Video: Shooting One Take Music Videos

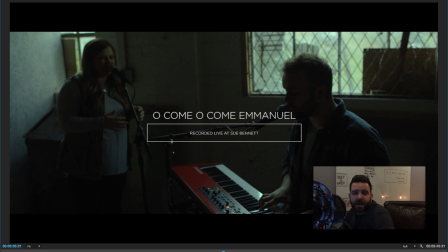0:00 Hey guys, this is Austin. I wanted to do a quick video about doing one-take music videos. Last December was my first time actually doing one of those, and we partnered up with The Creek Music, which is our music team here at The Creek Church, who wanted four videos for this Christmas EP that was going to be released.
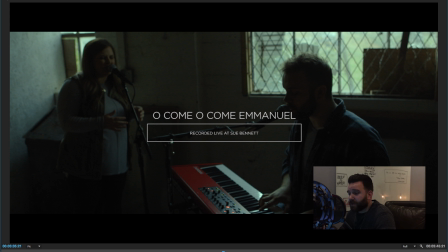0:19 And so we did three of those as one-take videos, and I feel like we learned quite a bit. and so first of all when you're going to shoot one of these videos make sure that you pick a great location because the location
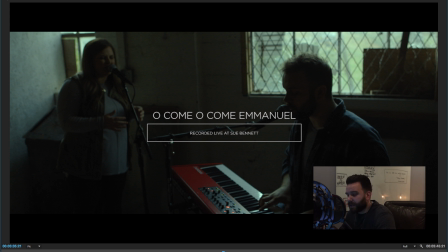0:33 of this video is one of the only things that you have since it's one take and so it really needs to fit the song it really needs to help to create the mood that you need and support the feeling of the song and the artist and their brand and that
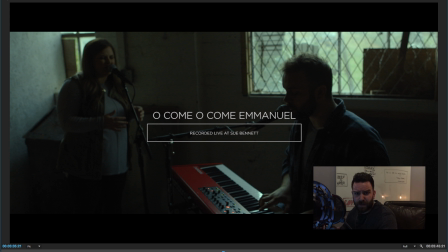0:47 kind of thing so the video we're going to take a look at is O Come O Come Emmanuel and we'll start that now
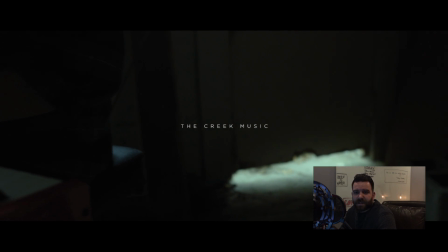0:55 and we shot this one in the basement of a gym an old gym at
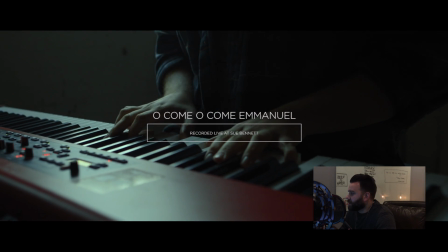1:00 a college downtown in London Kentucky called Sue Bennett and the college is no longer
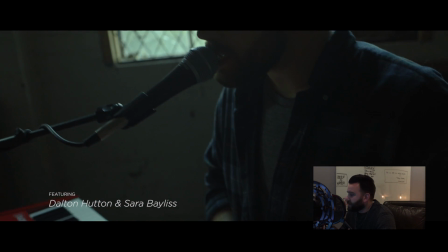1:06 active but the gentleman that owns the place allowed us to shoot there this
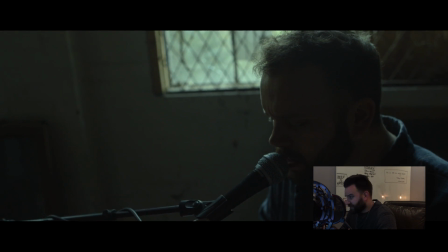1:11 is actually just a very small room we walked into this
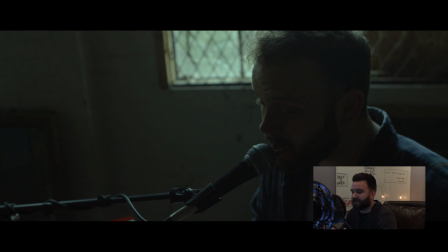1:16 room and there was a bunch of junk laying around we literally had to move stuff just to fit in there But we really liked it because this song, O Come,
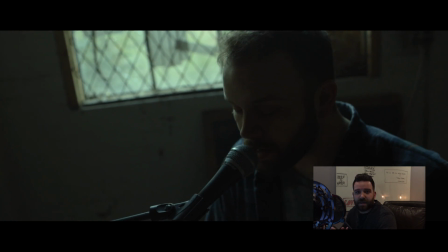1:25 O Come, Emmanuel, is coming from a place of darkness and a place where people are longing for God to come and be with
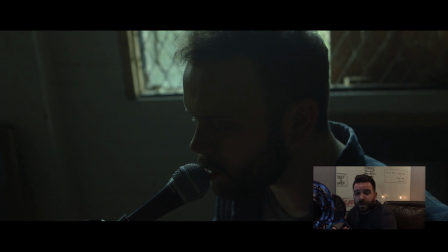1:33 them. And so it's really not a joyful song. It's really a plea for God to come.
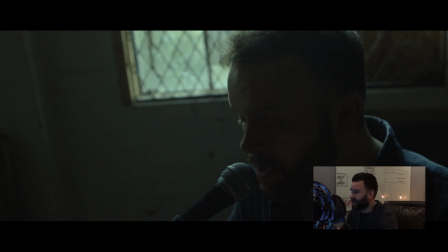1:39 And so we wanted to portray that with this location that, you know,
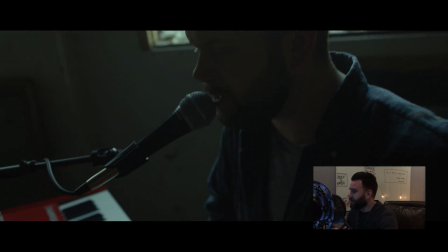1:45 it's down in this basement. there's there's stuff everywhere it's kind of messy and junky and dark
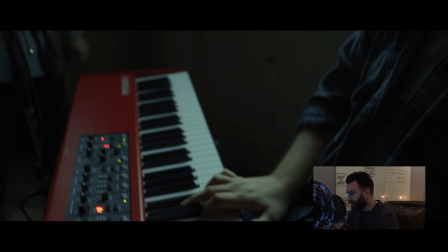1:51 and so that's why we went with the location the next thing you think about or at least another thing you need to think about
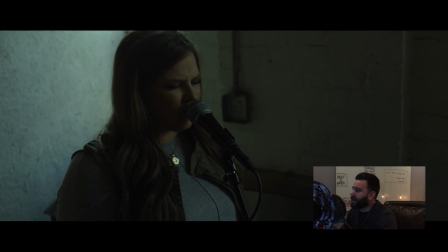1:58 when doing music videos one take music videos is the lighting we walked in and the first thing we always do of course
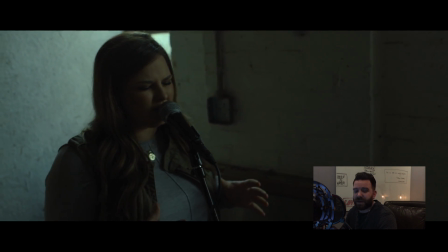2:05 is check and see what the natural light's giving us and if we can get away with that natural light if we can use that alone we will do that otherwise we'll
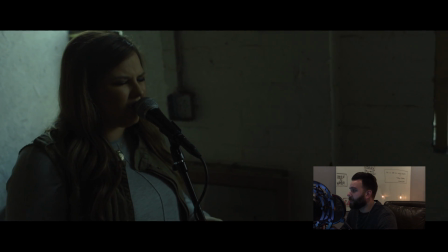2:13 bring in some some lighting to supplement but here we had these great
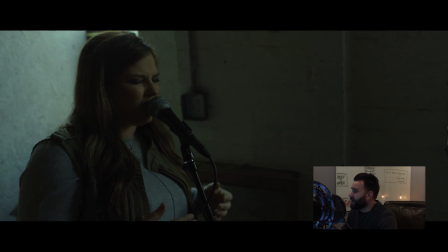2:17 little windows and we actually had this window that's behind her head right now that we blocked a little bit with a piece of wood because it
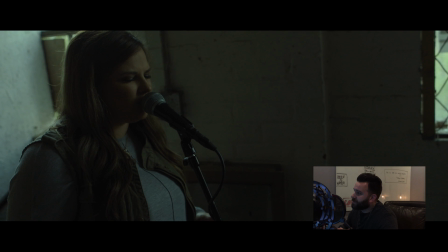2:27 was causing just a little bit of a distraction back there and so we blocked
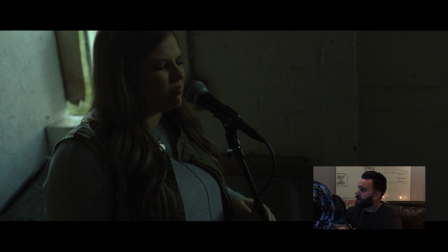2:31 that up a little bit you still get light from the top half of that window and the side of that window but that little open
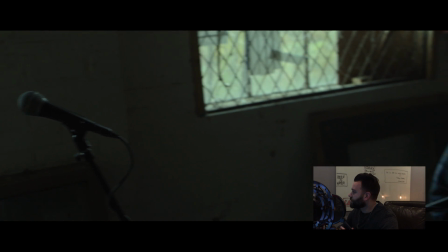2:38 spot was kind of distracting and then this other window of course is really acting as her key light,
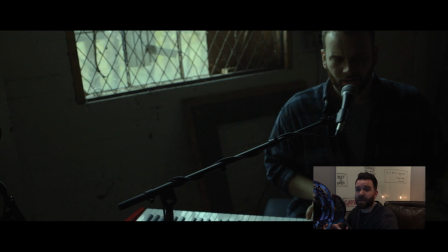2:44 and we positioned her to where it would be more of a front light for her,
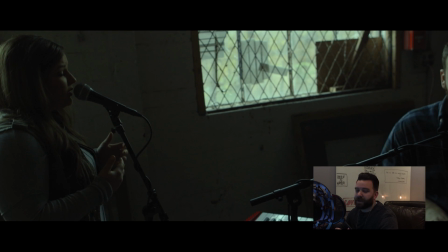2:48 and for the male, it would be more of a back light, a rim light, kind of a side light,
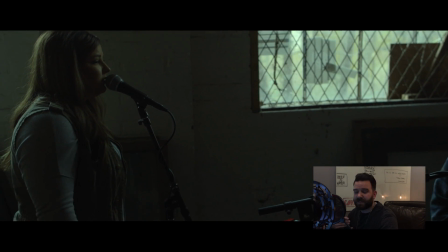2:54 edge in the edge of his face.
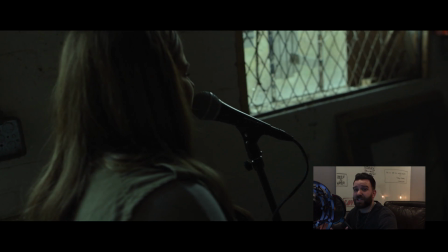2:56 So we just wanted it to be more flattering for her, and so the way you position your talent is crucial in these shoots.
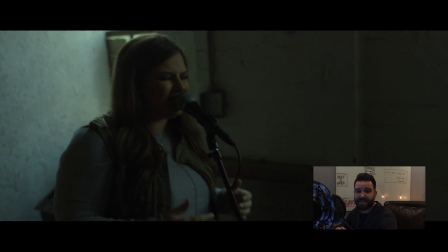3:04 So we positioned her, like I said, for that light, but also we placed them for this two shot that's coming up of the both
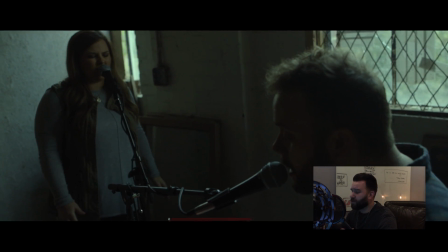3:11 of them when they're singing um and then the third thing is to know the song to know what's going to be happening in the song to know the pace
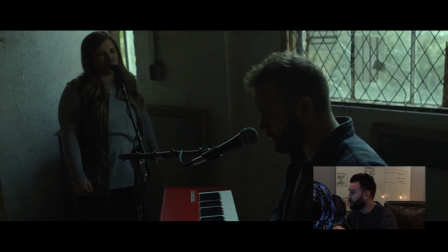3:19 of the song to know when things change um and what to do when those things happen and so um dalton
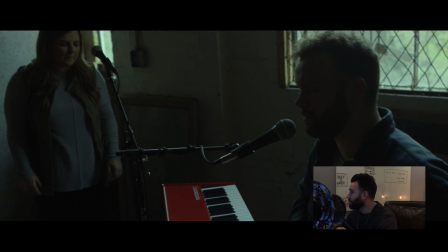3:26 the male in this song has a part coming up here where he kind of takes over so
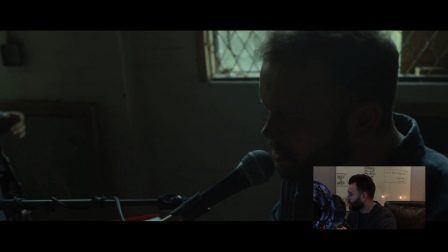3:35 we just push into him a little bit sarah's singing but really not featured
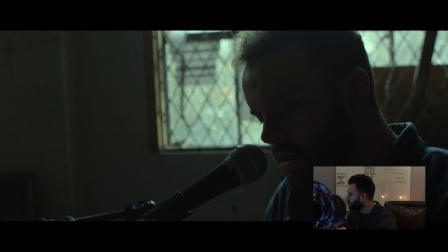3:40 um so we're just hanging on him
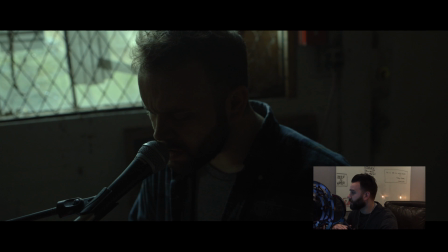3:45 and then she's got this part coming up where she changes and so we're going to move over to her with this shot and